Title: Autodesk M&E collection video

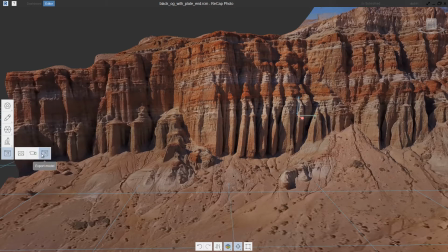We can export an image, a turntable animation, or for this example, we're going to export out a model,
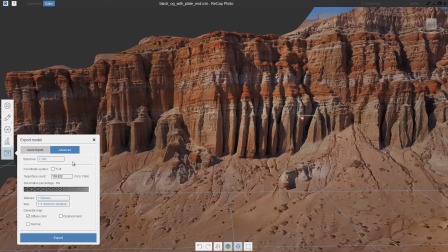specifically an FBX model, because we want to send this off to the next phase of our project, which is the animation layout.
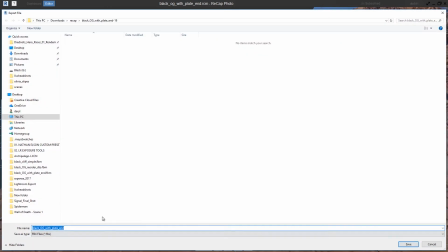So we'll go ahead and we'll select that FBX file, and we'll just simply export this guy out. Now we're going to begin laying out the animation.
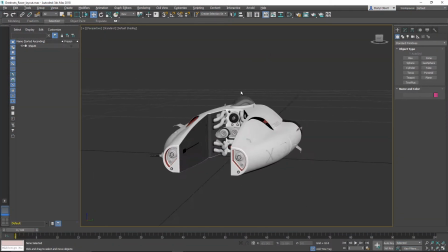Now this can obviously be done in 3ds Max or in Maya. In this example, we're going to be using 3ds Max.
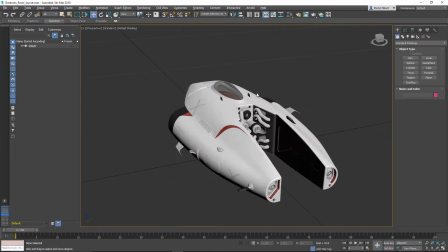I've already got an early version of my ship imported into the scene, and I want to combine that with that cool recap data of the cliffs that we just generated,
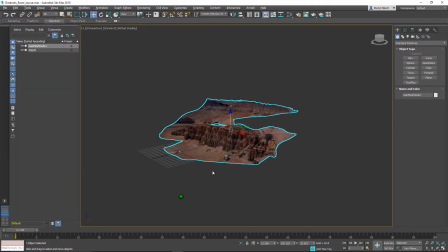so we'll import in the FBX file. With the cliffs and the ship both in the scene, you really get a sense of the massive scale of this environment.
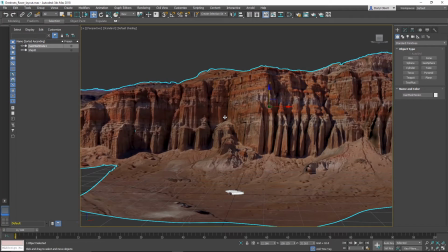The first thing that I want to do is lock down these cliffs so they don't accidentally get translated as I'm animating my ship and my camera.
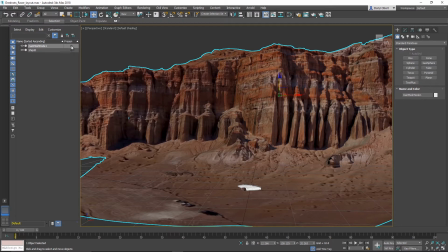So we'll just go ahead and toggle on the frozen switch for that node.
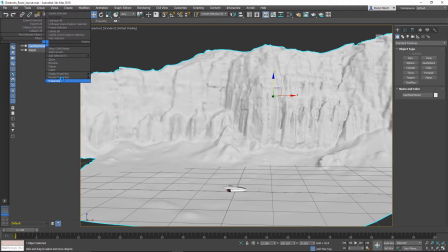Now as soon as we do that, they turned gray, so we just need to change the properties on that node so that they stay shaded even though that it's currently frozen.
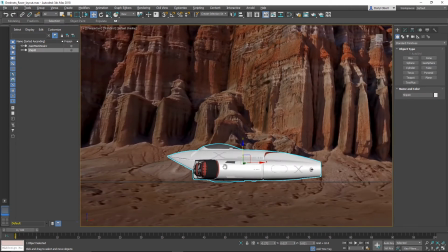So with that done, the next thing that we want to do is get a new camera in our scene that we're going to animate panning across these cliffs as the ship flies by it.
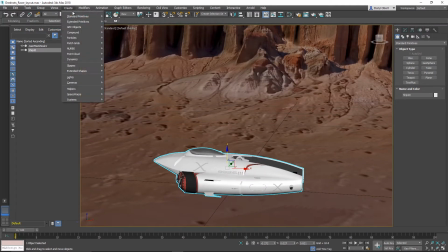So we're going to create a new camera from our perspective's current view.
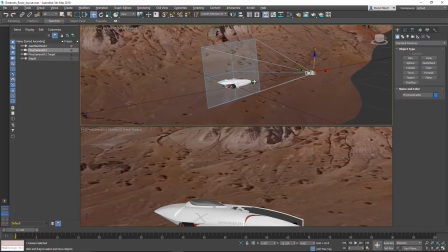So with that physical camera created, if we go over to a 2-up mode, you can see that we now have a camera that has two nodes, a target mode and the back of the camera.
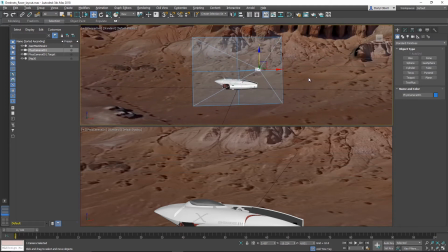And if we look at the back of the camera down its length here, you can see that the film gate or the aspect ratio of this camera is a very old-school 4x3 aspect ratio.
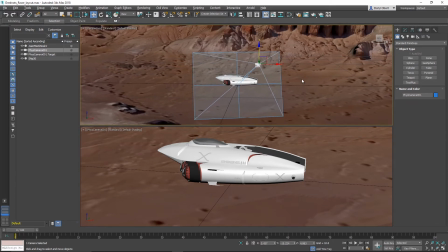So that doesn't really feel very cinematic. What we want to do is we want to modify some of the properties to make this feel a bit more cinematic.
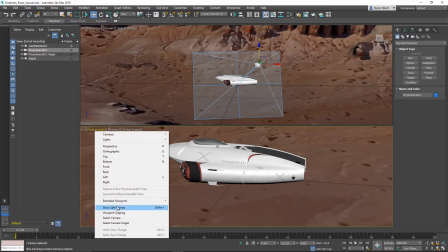And I can make this a bit more clear by turning on the safe zones down here in my lower panel for that actual camera.
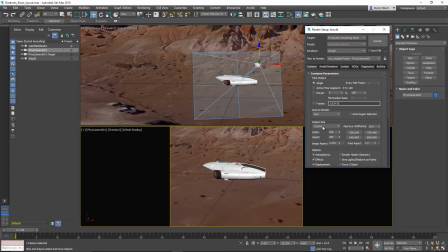So we're going to jump into our render settings and we're going to change our output size to be something a bit more cinematic like a 235.
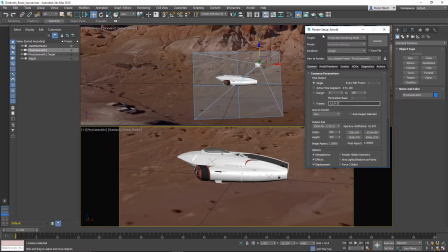So it's worth noting that in my render settings, my renderer is set to use Arnold. Arnold is super awesome. It comes both in Maya and in Max in 2018. And we're going to be diving into that a bit more later on in this presentation.
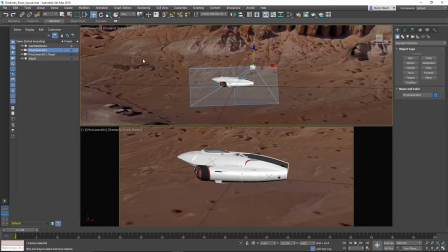So now that we've got all of our setup done, we can begin laying out our shot and starting to block out our animation.
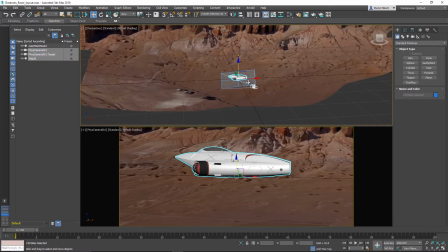So the first thing that I want to do is I want to grab all these nodes, and I want to kind of position them a bit further down my scene here and a little bit higher
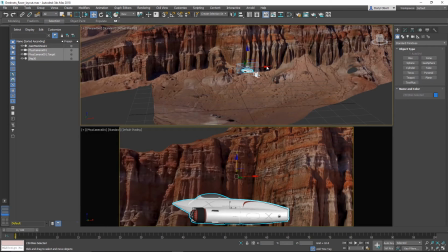up so that we kind of get a sense of that ridgeline as this camera's kind of flying past all that information here. So we'll just kind of grab all these nodes and scoot them down here to the left a little bit. And maybe we'll just grab the tail end of that camera and we'll just give it a little bit
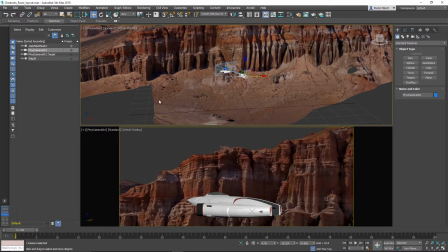of push that way so that we really get a sense of that parallax happening on that recapped data. And this really sells a shot of why we're using true 3D assets as opposed to just background stills because it just makes such a difference when you're doing these types of moves. So with all that done, we're going to go ahead and select all of these nodes, and we're going to set some keyframes on them.
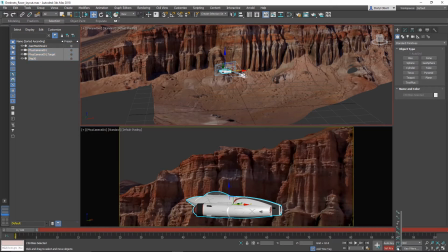So we're going to basically make sure that set key is turned on. We're going to change our tangent type to be linear, so we don't need ease-ins and ease-outs on this. And we're just going to go ahead and set a keyframe on all of those objects. So now we can move forward in time to the tail end of our animation, and we're going to grab all of this information again,
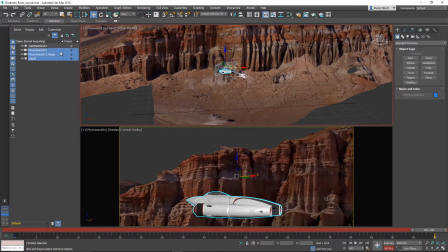and we're just going to kind of scoot it down here toward the end of our cliffs.
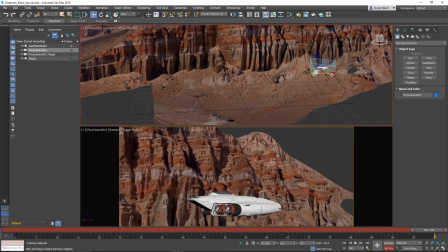And I'm going to grab the tail of this camera and kind of push it that way So it just sort of does this little this little whip
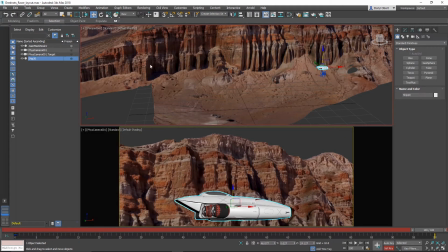pan kind of happens on that guy And maybe we'll grab the ship and on that guy We're going to give it a little bit of rotate
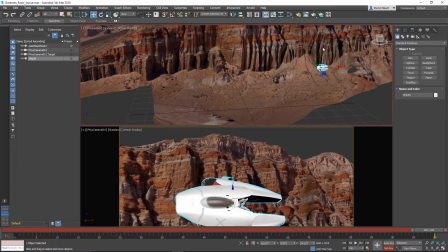and kind of put it up on its knife edge maybe raise that up a little bit in frame there and
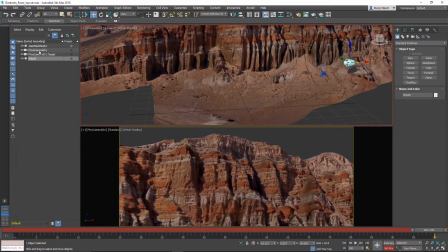We'll kind of push that guy off of camera so that it flies way off camera as that's happening So we'll grab all those nodes and we'll just keyframe that so with that done
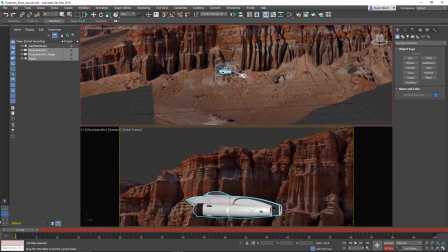We can sort of start moving our ship back here to the beginning of our animation and I do want to have this ship start off-frame. So we're just going to grab that guy and we're going to modify our first key. So in a few seconds there,
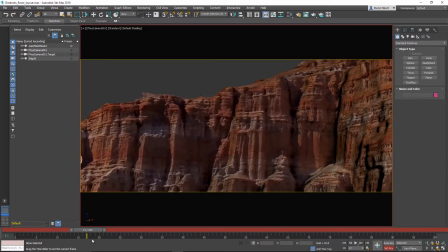you can see how we were able to really quickly start to lay out our animation of this kind of camera pan
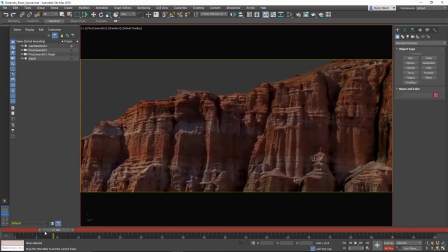happening across those cliffs and that ship just kind of blasting by and that looks really pretty sweet.
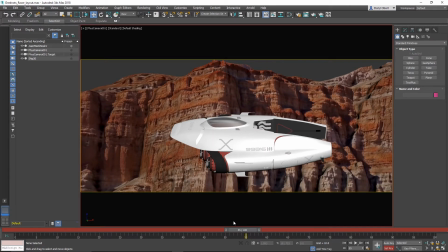So obviously the next step is to start to add some more visual complexity to our scene and we're going to be using Mudbox to help us texture this ship. So let's jump in there and check that out now.
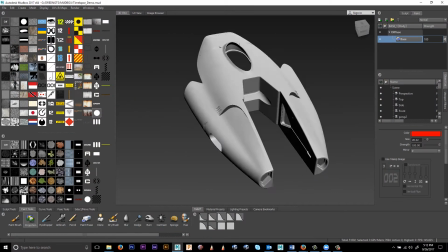The next step in our workflow is adding more visual complexity to the racer, and this is done in Mudbox.
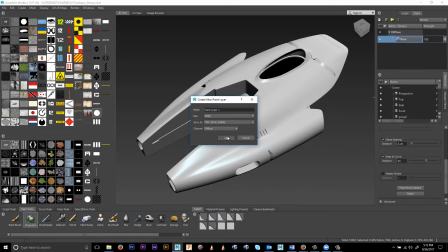Mudbox is an awesome tool for sculpting and texturing based on industry standard workflows. Artists can choose to use either a UV-based workflow or a P-text-based workflow.
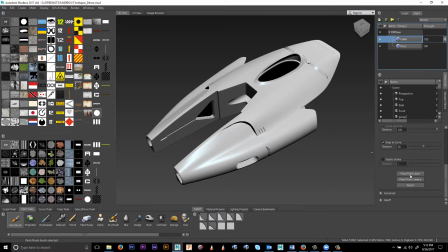The first step in the process is adding a new layer to the diffuse channel and setting a base color.
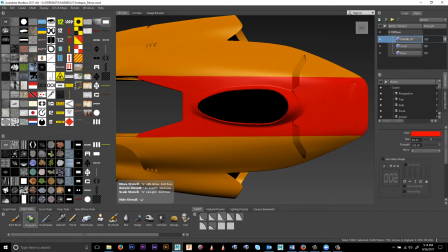Next we're going to add in some basic shapes and colors with brushes that have mirroring enabled.
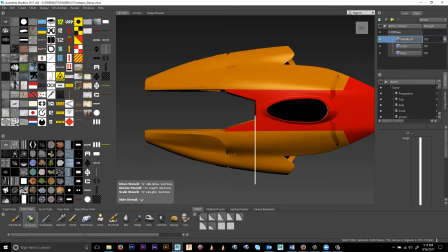Brush stamps and paint stencils can be created from images that are imported, including PNGs with alphas.
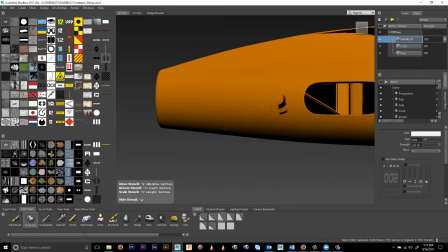During the painting process, stencils can quickly be fit to the model using hotkeys to adjust the scale, position, and orientation.
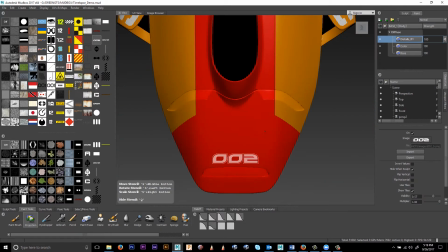By adding detail, we're helping establish the scale of the vehicle and making parts of the ship have a sense of purpose.
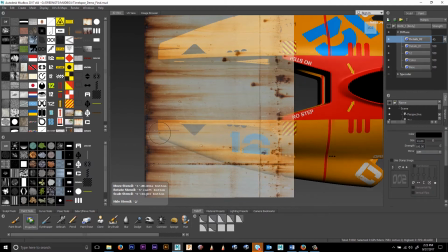As you can see, we can work with individual layers, and they can be adjusted and blended together. Now we can use the stencils to add some damage and imperfections to the specular channels.
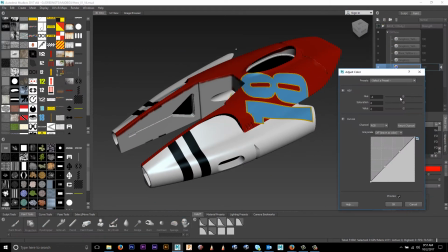Layers give you the ability to quickly iterate on your design ideas. Here we are using the HSV tool to try out different color ideas.
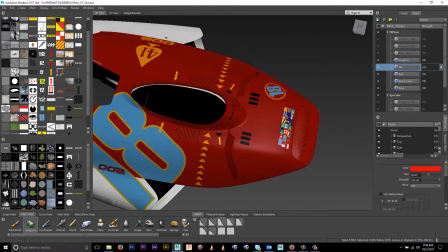After the pinning and texturing is completed the artist saves out the FBX file to bring the data back into 3ds Max or Maya.
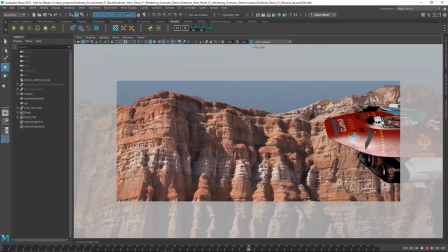Here we are inside of Maya where we are going to be finishing off this animation. We are going to be doing the final look dev and using Arnold 5 to render out the ship and the environment.
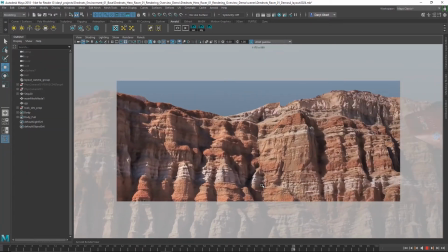Arnold 5 is jam patched with many new features and I'll be highlighting a few of those along the way in this presentation.
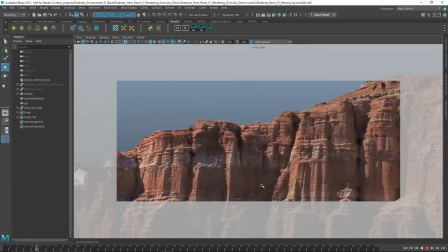It's now shipping with the 2018 versions of both 3ds Max and Maya. Furthermore, the Arnold 5-pack is now available with the M&E Collections.
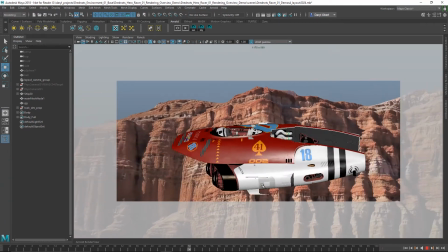And this is 5 full licenses of the Arnold renderer, so you can use it with both Max, Maya, as well as Cinema 4D and Houdini.
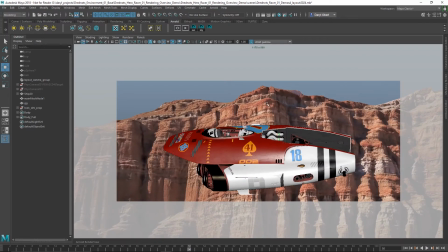So I'm going to go ahead and load up a flipbook to give you an idea of what the lighting model and the shader looks like for this ship that we're trying to get to in our presentation.
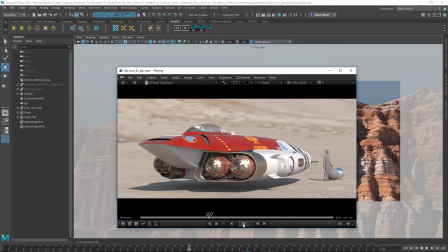So this is just a quick turntable that I put together to see how my lighting model was working and the shaders on the ship were behaving.
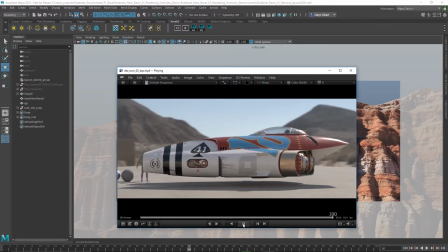It's lit very simply by using a high dynamic range image probe that was derived from the same location that the photogrammetry was taken.
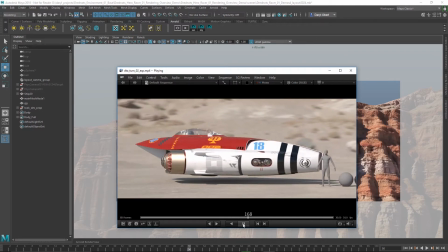I've got an extra directional light added into the scene to give it a little bit more pop and a little bit more control.
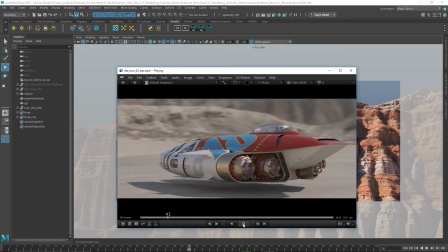The shaders on the surface of the ship are using the new AI standard surface shader that ships with Arnold 5, and this is an awesome shader.
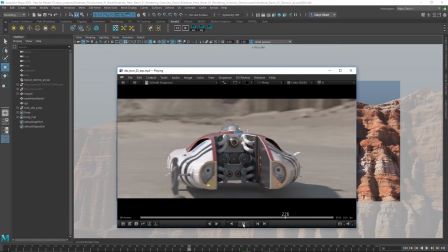It's really a Swiss army knife of a shader. It's got a few advantages. It's super fast. It's very efficient.
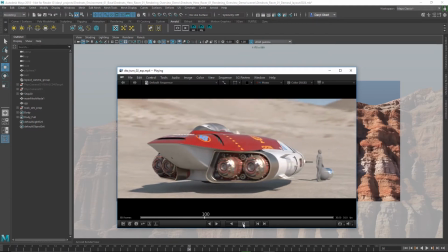It also has the ability to accurately represent many different types of materials, as you can see on the surfaces of this ship.
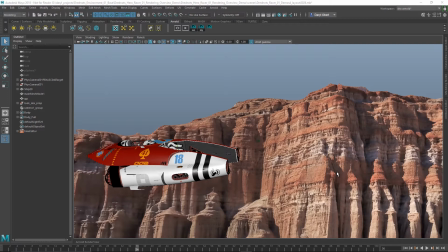So here we are back inside of Maya, and I'm going to walk you through the process of setting up the lighting model as well as the shaders on the ship.
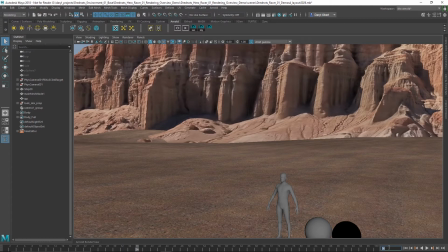The first thing that we want to do is get ourselves back down to the origin. So we'll jump over to our perspective mode and zero out the animation to bring the ship back into frame.
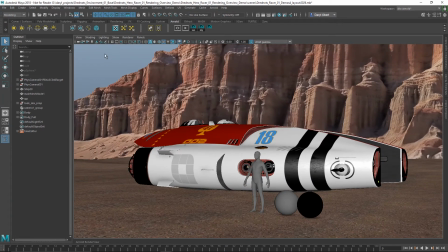Now, as I previously mentioned, the lighting model is pretty simple. It's basically an AI sky dome and a directional light.
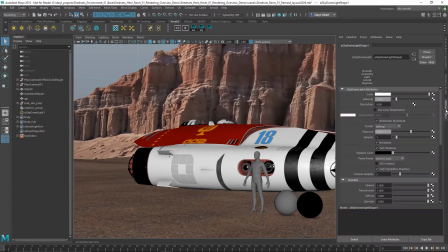So we'll go ahead and we'll create that AI sky dome, and we're going to map to its color and high dynamic range image of the actual cliffs.
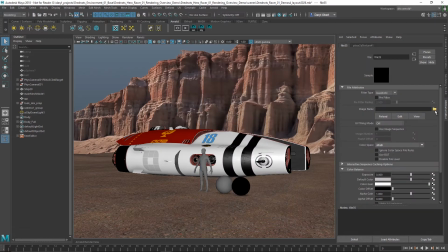So we'll go ahead and we'll grab that file now. Now, you'll notice that when we bring this file in, because this is an HDR file or a 32-bit float file, it's going to look to, Maya's going to look to the color space rules, and it's going to automatically change our color space from sRGB to RAW as soon as it loads in that HDR file.
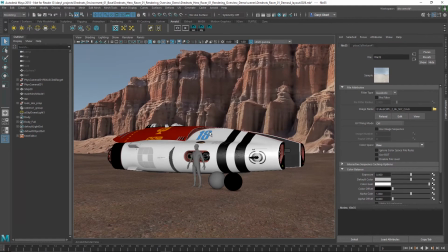It would obviously do the same thing for a .exr file. So now that we've got that in there, the next thing that I want to show you guys is the hardware lighting.
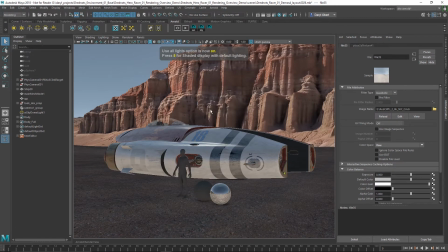When we go ahead and hit 7 on the keyboard and enable hardware lighting,
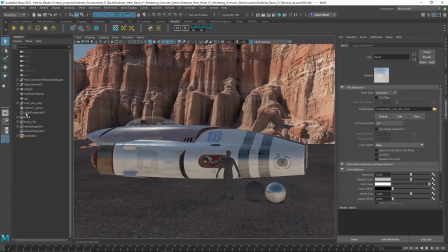you'll notice that Viewport 2.0 now has the ability to use that AI SkyDome as an image-based lighting source inside of the Viewport,
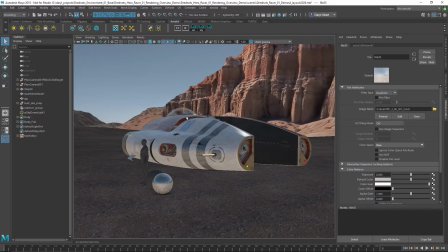as well as a reflection source inside of the Viewport, which is just super, super cool. So the next thing that we're going to do is add into our scene another light. This is going to be our directional light that's going to allow us to really adjust how strong that sun is going to be and give the scene a little bit more pop.
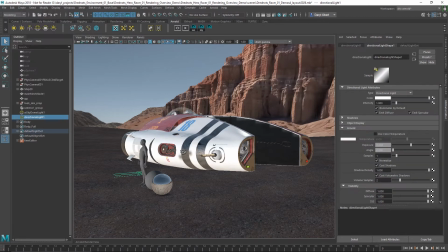So with that directional light in our scene,
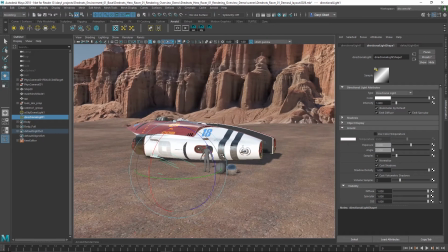what we want to do is we want to use this directional light to try to match as best we can the overall lighting direction that's in that background piece of geometry.
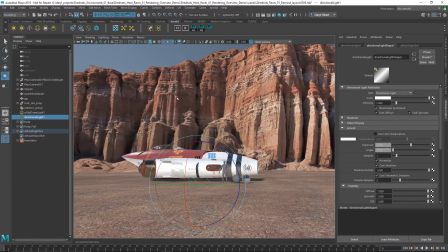Now, if you remember, that background piece of geometry was developed using Recap. So it's all based on photography. So that lighting has been baked in there.